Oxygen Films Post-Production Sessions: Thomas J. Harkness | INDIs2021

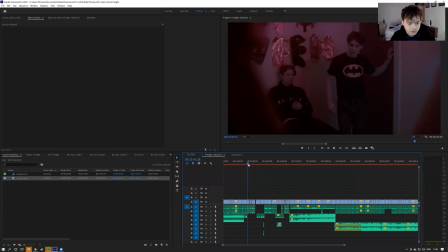walks past, and then says something quite nasty, does one of the characters, best in the 90s.
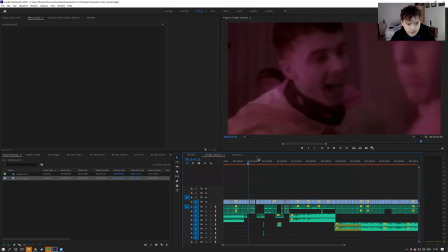You get a reaction out of him, which is the initial punch.
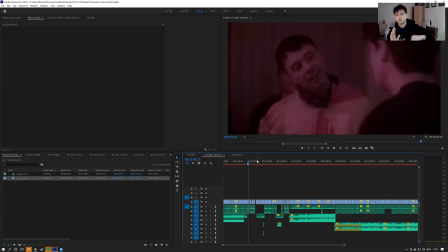But what I like to do is when it's on an action, so what, like, goes in for a punch like that, before you see him get hit, you cut to him ending the punch and his reaction falling back from a different angle, just so you don't have to see
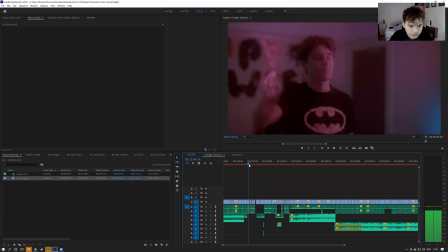actual like violence or fake violence.
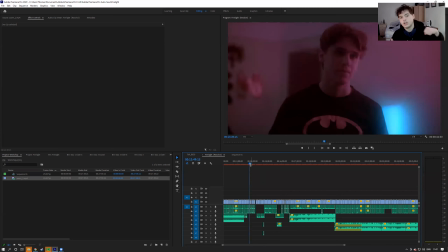Just so if you spend too long on one of the punches, you'll feel like it's fake, because obviously in every film it's not real when they're punching. Well, most of the time it's not real, unless it's like stunt guys and stuff.
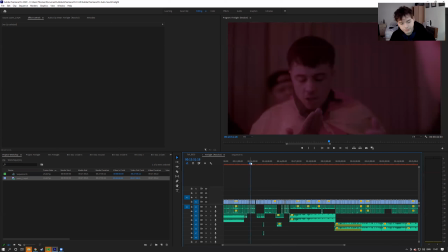But most of the time you want to like cut to a different one, just so you can feel the impact of it, but just not following all the way through. And you don't want it to look fake when you're punching, because it's meant to be you're meant to keep the audience feeling like it's a real scenario. As
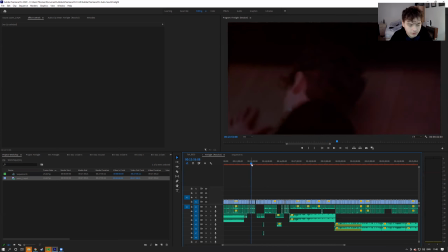he goes through, it ends up running and putting him to the floor. You get both the lads' reactions of like things like that, and then as well as that, what you like to do is cut back and forth, and then there'll be a shot with him with makeup on of having blood going down his nose,
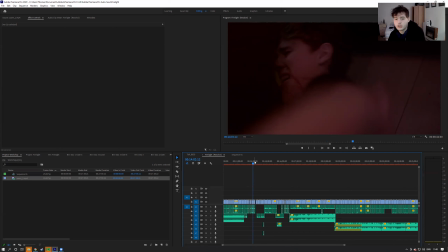and a shot without. You get that one punch through, then you cut back to him punching, and then as he pulls it back, cut to him with a bloody nose on his face and stuff like that, and it makes it feel real, as if like he's actually having a fight and things are actually happening, and yeah, it just creates these moments.
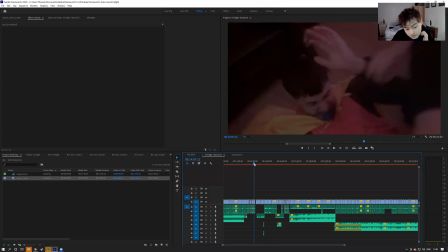And then there's a scuffle as they're getting up.
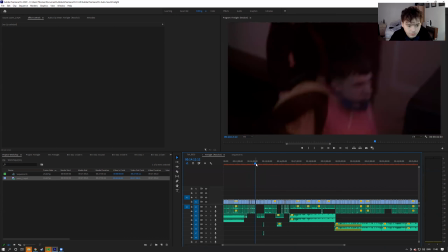Again, leading to one final run,
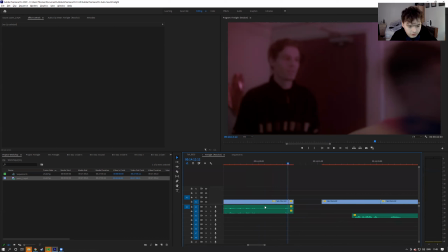and then a quick cut from him running over to him getting punched.
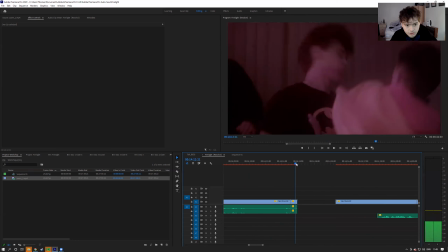As you saw there in slow motion, doesn't quite look real, but it goes black as soon as he hits.
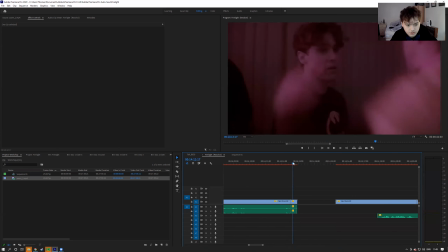If you're playing full, because it's such a short clip, you can't really see.
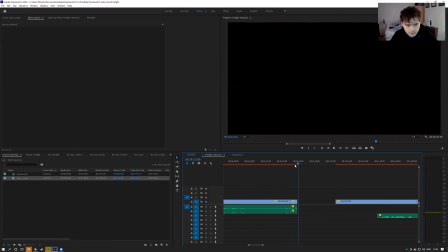And it goes to black to show that he's been knocked out, and then goes to another scene. Yeah, so that's just the general idea of how I go through a scene and different types of scenes.
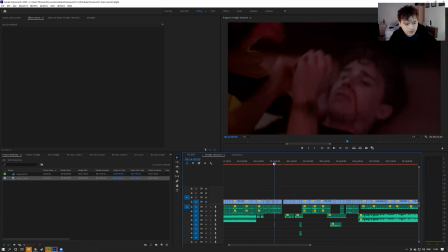Just mainly focusing on the sex scene, because I like to create showing intimacy in different versions. So like there's the violent intimacy, which is the fight scene. There's the awkward intimacy, which is the
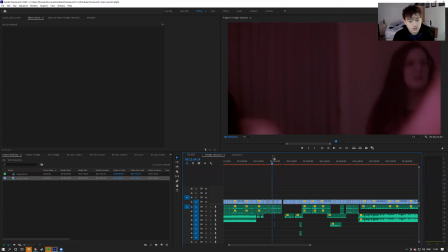argument scene, and then there's the sexual and sensual intimacy, which is the sex scene, which I'm mainly focused on today. If you have any questions at all, please feel free to follow my Instagram, which is Harkness_editor, and ask me any questions on there.
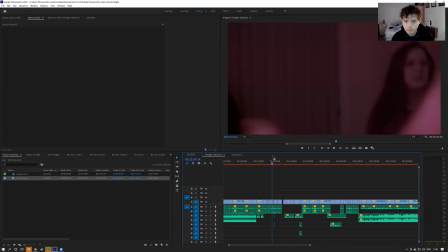Just send me anything, and I'll get back to you, and we can have a conversation about how you feel about it. But then, yeah, just feel free to message me, let you know what you think, and we can talk through things.
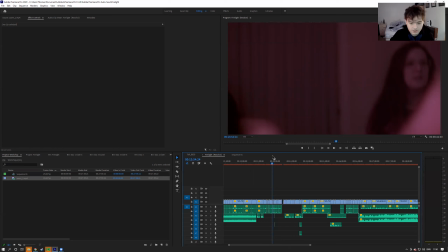And if you have any questions whatsoever, please feel free to ask. I'm very much open to
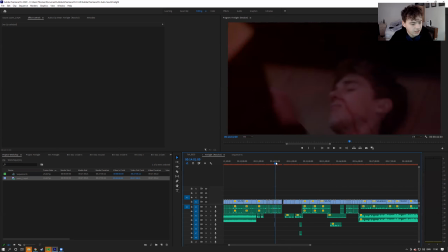any ideas or anything like that, or how you feel about how to do these scenes, because obviously it's just coming from my mindset of how I would edit a scene. But yeah, just feel free to give me a message. Right, so I'm now going to answer quickly just a few questions that I've been given and been sent in.